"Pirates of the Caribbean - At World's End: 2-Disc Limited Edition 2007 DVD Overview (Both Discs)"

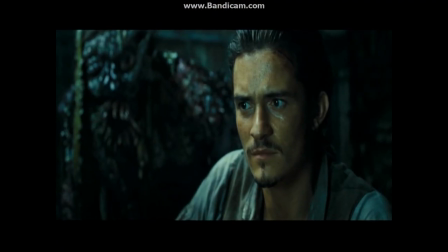[84:08] Because, well, what did he say? There's something.
The challenge becomes, how do you integrate, you know, certain elements into it and still make it look cool and not make it look like something goofy?
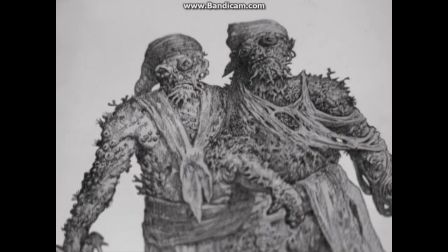[84:20]
So it was kind of matching the fish or creature to the body type and personality. You really didn't want to lose that human aspect because they were once people. And if they become too fish-like, then they just become too creature-y and you stop believing that they were an actual human being.
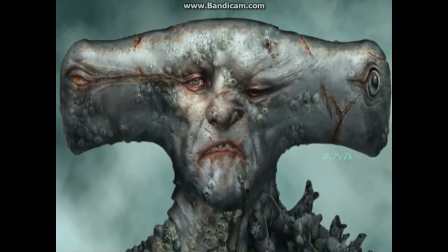[84:44]
The hammerhead guy, even though, you know, it's got a hammerhead, you know, head, the rest of the body still has that human aspect.
To the captain's cover!
The pufferfish guy, you know, just half of his face is part of that fish, and the rest of his body,
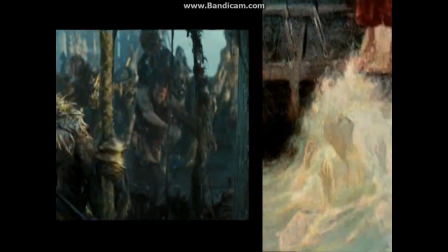[84:59]
you know, was a lot of looking at Howard Pyle kind of paintings and that keeping the costume integral to what was going on and to the character as well.
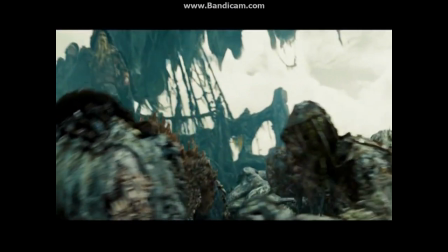[85:12]
When we first started designing and talking about the cursed crew,
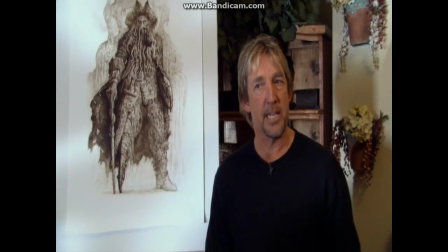[85:17]
Gore said, you know, we got to come up with the captain of this crew and the ship.
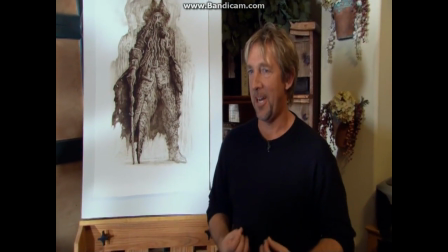[85:23]
And that was a very intimidating, you know, thought, because we knew he had to be bigger and command much more, you know,
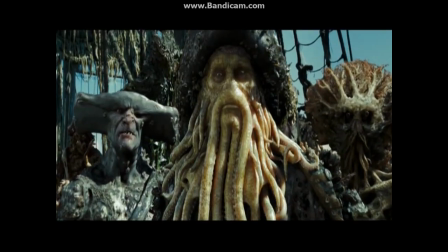[85:31]
attention and power than the rest of these guys we were designing.
I am the sea.
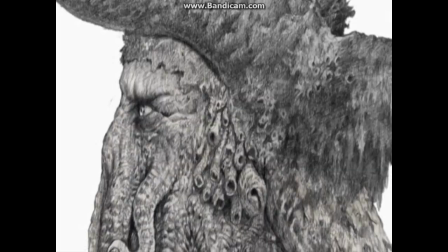[85:36]
One of the crew guys I'd come up with had some tentacles coming off of his chin. And Gore said, oh, that's kind of cool.
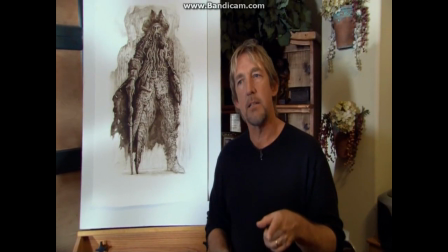[85:43]
It looks kind of like a beard or something.
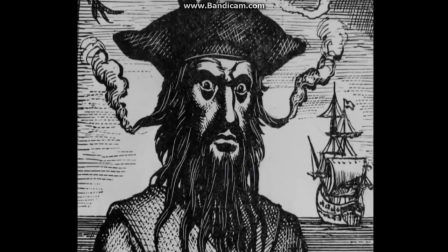[85:46]
And immediately I thought of Blackbeard and, you know, how intimidating that guy looks with this big, giant beard and, this, you know, just this attitude.
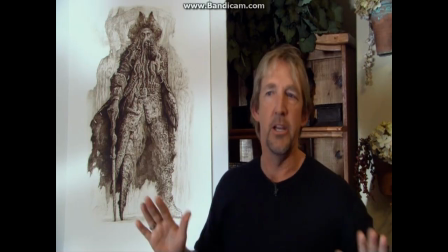[85:55]
And an image popped into my mind. And I said, I got it. I know what it is. And I went home, and this was the drawing I'd done.
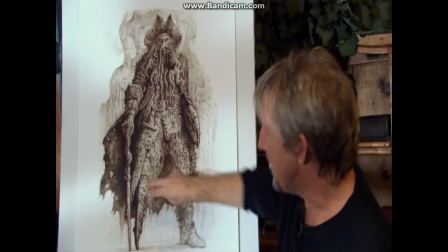[86:03]
Everything kind of fell into place, you know, giving him kind of a peg leg with a crab leg and,
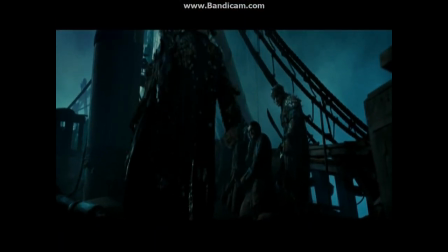[86:07]
you know, one crab claw that he could kind of grab somebody with.
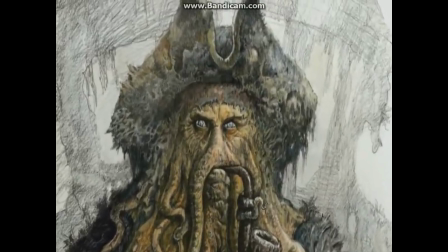[86:12]
Even the hat is kind of a different hat. It's got like horns, you know, devilish.
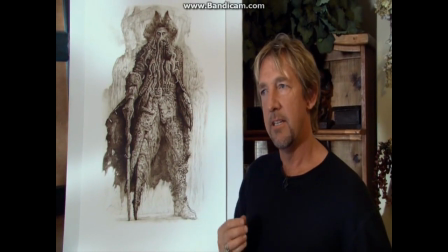[86:16]
Everything about him referenced something classic about a pirate captain. Gore looked at the piece and he was just like, he was sucked into it. He just goes, man, that's the captain of this ship.
Full bore and into the abyss!
You could see him at the bow of the ship, you know, and the wind blowing his coat, and it became more than just a study.
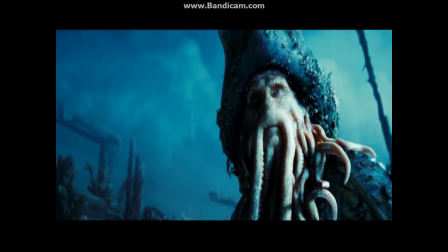[86:38]
It became really who this character was.
I cannot be summoned like some mongrel pup.
I feel real blessed to be able to have a job and do what it is that I love to
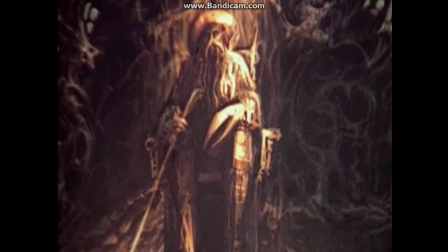[86:51]
do. To me, it's a privilege. Anytime an artist can make a living at doing their art, when you get to work with someone like Gore, it does become an emotional experience, and you feel like you're a part of something that is going to be around for a very long time.
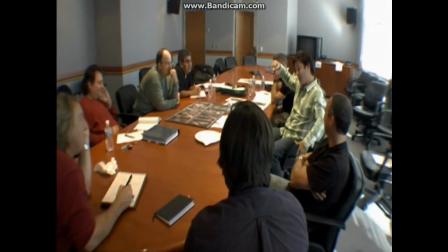[87:06] So there's planks across, you know, play with it a little bit.
Even though it's just a movie, you know, it means everything to me. And the pride I feel when I see an actual drawing, you know, projected on screen, the way I drew it initially is the biggest form of compliment you could possibly ever get.
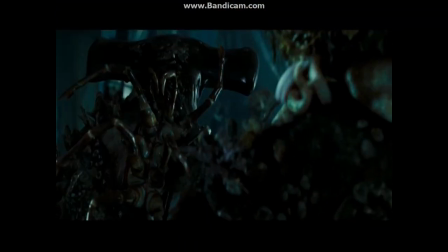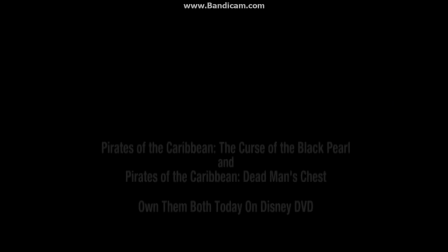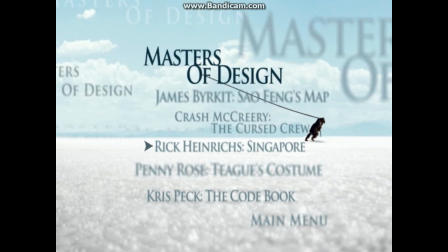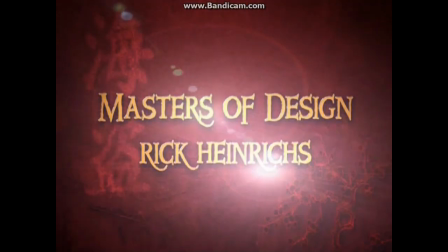[87:48]
Thank you.
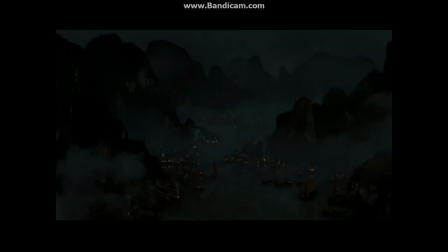Singapore. Point.
I'm Rick Heinrichs. I'm the production designer on Empires 2 and 3.
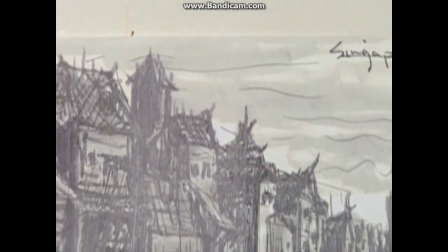[88:06]
We're on the set of Singapore. It's a set that is sort of kicking off our Pirates 3 shooting.
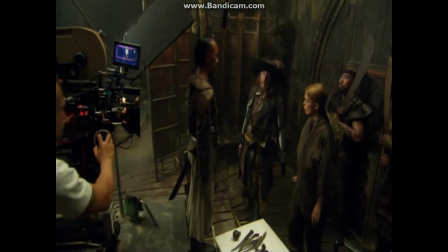[88:12]
The actors are coming tomorrow, so it gives me a time to come in and kind of give you an idea of what we're doing here.
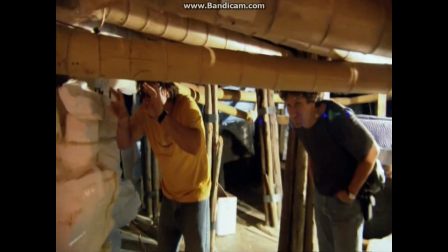[88:19]
In the process of working with Gore, we get a sense of place and character from him.
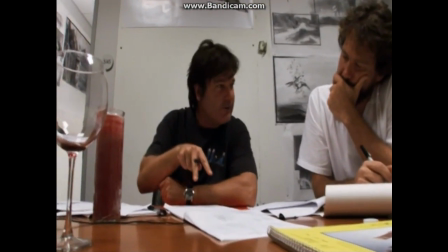[88:24]
We'll come up with conceptual drawings which actually just give a feel to the place.
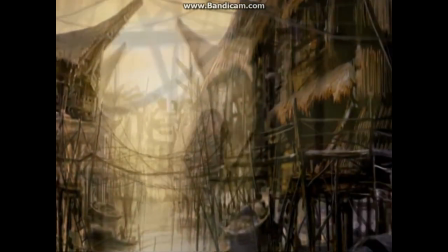[88:30]
One of the earliest drawings we did was a picture of a woman in a boat under a forest of stilts that described
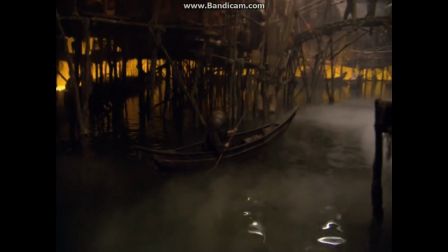[88:38]
the water-based introduction to Singapore that we had in mind. And it was kind of from that inspirational sketch that we took things to the next step and the next step.
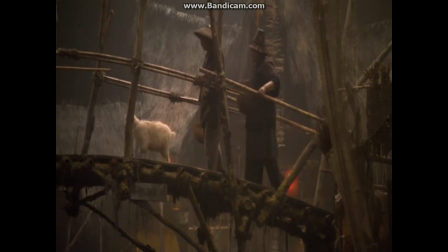[88:52]
We're at the Bridge of Sighs corner of Singapore. Yeah.
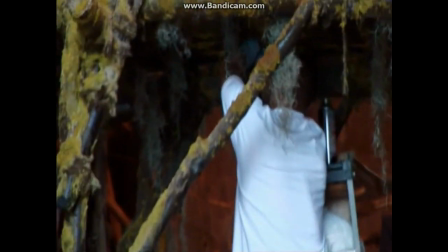[88:55]
I call it that because we've got these wonderful sort of crowning bridges that overlap across each other.
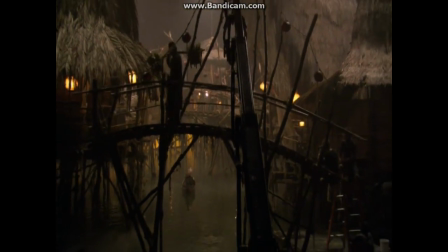[89:03]
This is where Elizabeth first enters the set. It's a good way of seeing from the water level how the huts are towering over you.
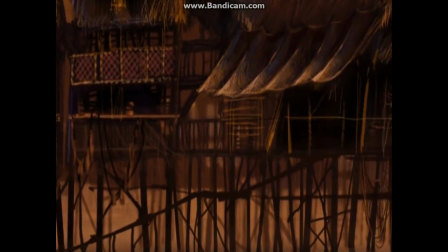[89:11]
The forest of stilts underneath it gives you a sense of how sort of rickety everything is and
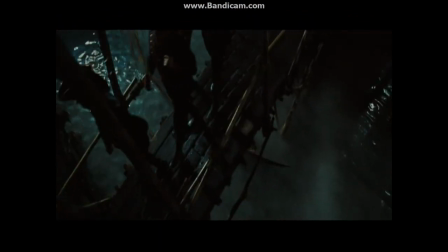[89:18]
reinforces our sense of unease and exoticism that accompanies her entry into this world.
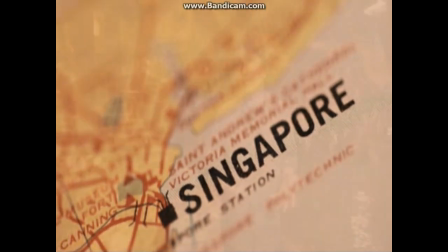[89:27]
Singapore is actually geographically in a crossroads of Asia,
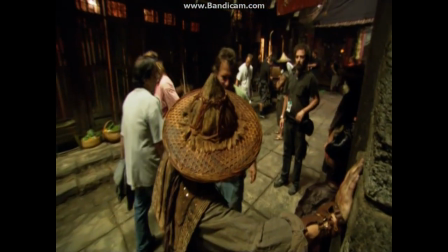[89:34]
and at the time that our movie takes place, there were a lot of influences from the area,
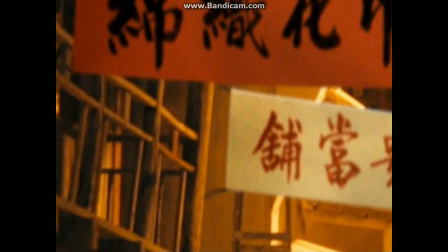[89:39]
Indonesian influences, Chinese, Malaysian.
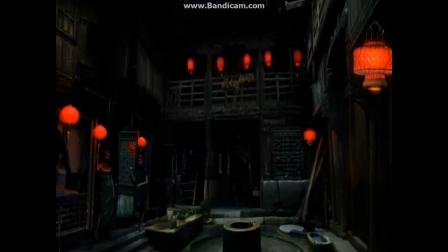[89:43]
Behind me is one of the land-based alleyways that characterize our architecture here.
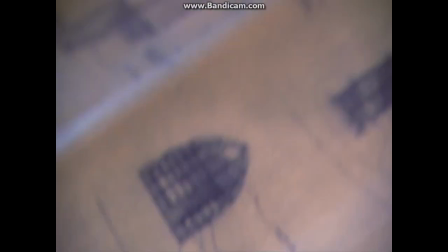[89:50]
A lot more of this architecture is actually elements that we have pulled out of a lot of Chinese
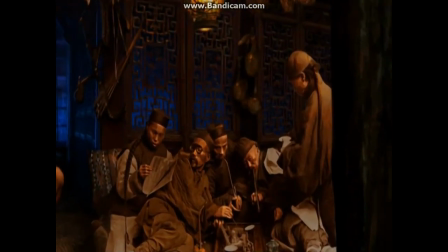[89:56]
reference from the 18th century, 17th century.
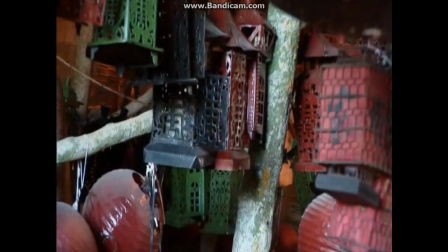[90:00]
The marketplace and the human activities and restaurants and feeding
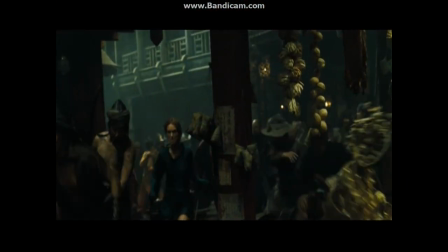[90:06]
and all of that go on as a background to the action that we're going to be having.
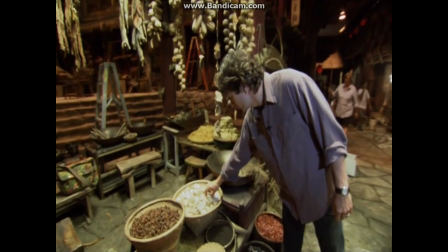[90:14]
We like to strive for as much reality as possible.
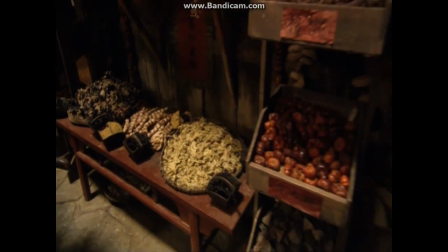[90:19]
The spices and mushrooms and fennel and sugar and
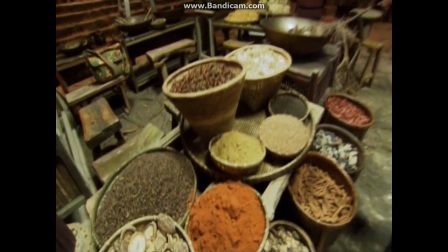[90:24]
cinnamon, and we've also got a great deal of fish and crabs.
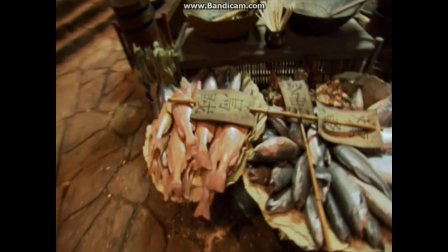[90:30]
Some of them are fake and some of them are actually real fish.
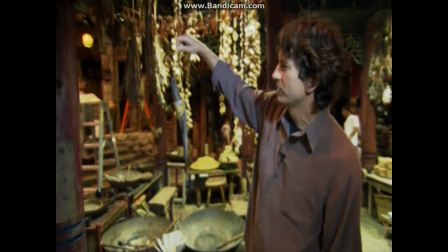[90:35]
Something like this, I mean, you just can't manufacture that.
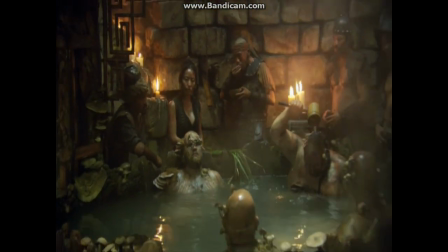[90:41]
The bathhouse is kind of a nasty example of hygiene. We've got a lot of mushrooms growing out of the tubs.
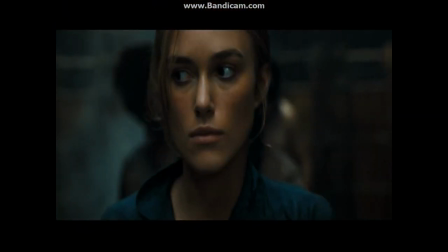[90:48]
There'll be a lot of people, in fact, with mushrooms on their shoulders, covering their faces.
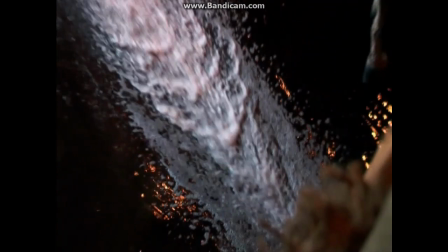[90:53]
When the water comes out, we'll add some thickeners to it and color to it, and it's gonna look rather unwholesome.
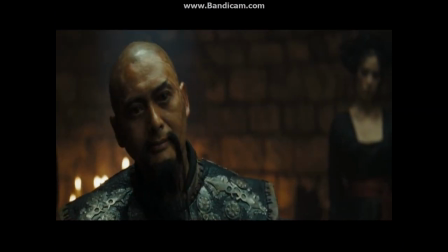[91:03]
The main Chinese pirate is played by Chow Yun-Fat.
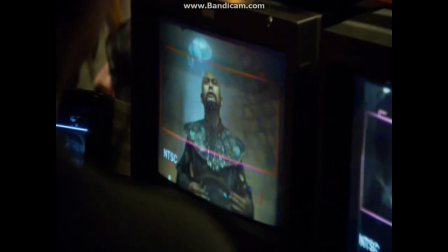[91:07]
This is going to be his spa, with a sense of a history and an imperial dragon behind,
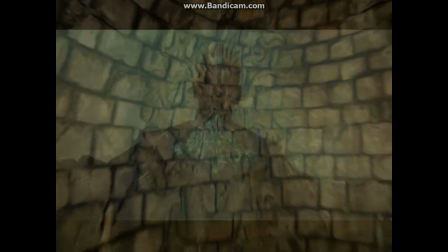[91:13]
give him a sense of majesty and command.
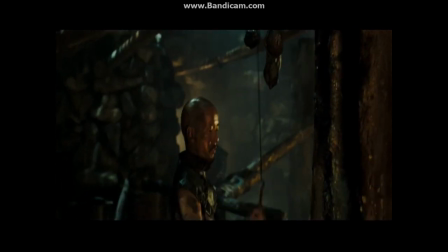[91:21]
More steam. We knew that we were going to need to have steam coming up through him, that there were going to be gaps between the boards.
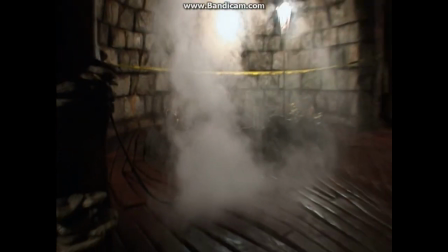[91:29]
Allowed us to kind of have fun with the character of the boards. So one of the fun things that we did was design the entire floor to have a meandering planked look to it.
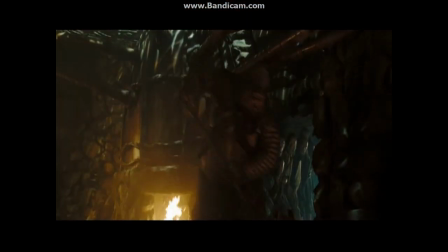[91:40]
We're down underneath the bathhouse now. This is where all of the steam gets pumped into the bathhouse.
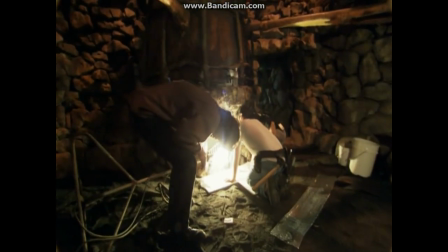[91:46]
There's a big boiler here.
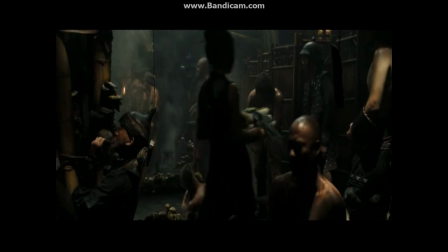[91:48]
All the pipage you see is delivering water to the tubs and steam to the air and
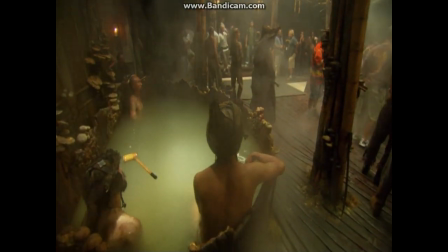[91:56]
oil and everything wonderful for our day spas up there.
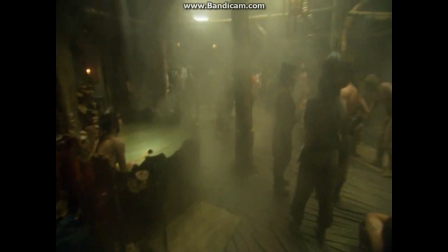[92:02]
The fun that we had with this is just, once again, creating a sense of moisture and fungus.
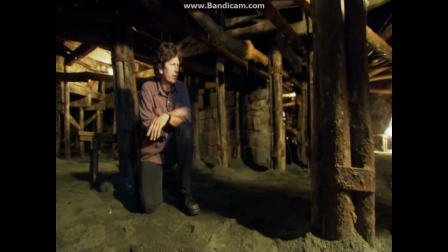[92:11]
And in fact, I'm looking around, I'm thinking we need more mushrooms down here.
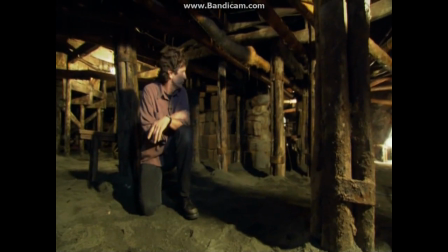[92:16]
This is a good place for more mushrooms.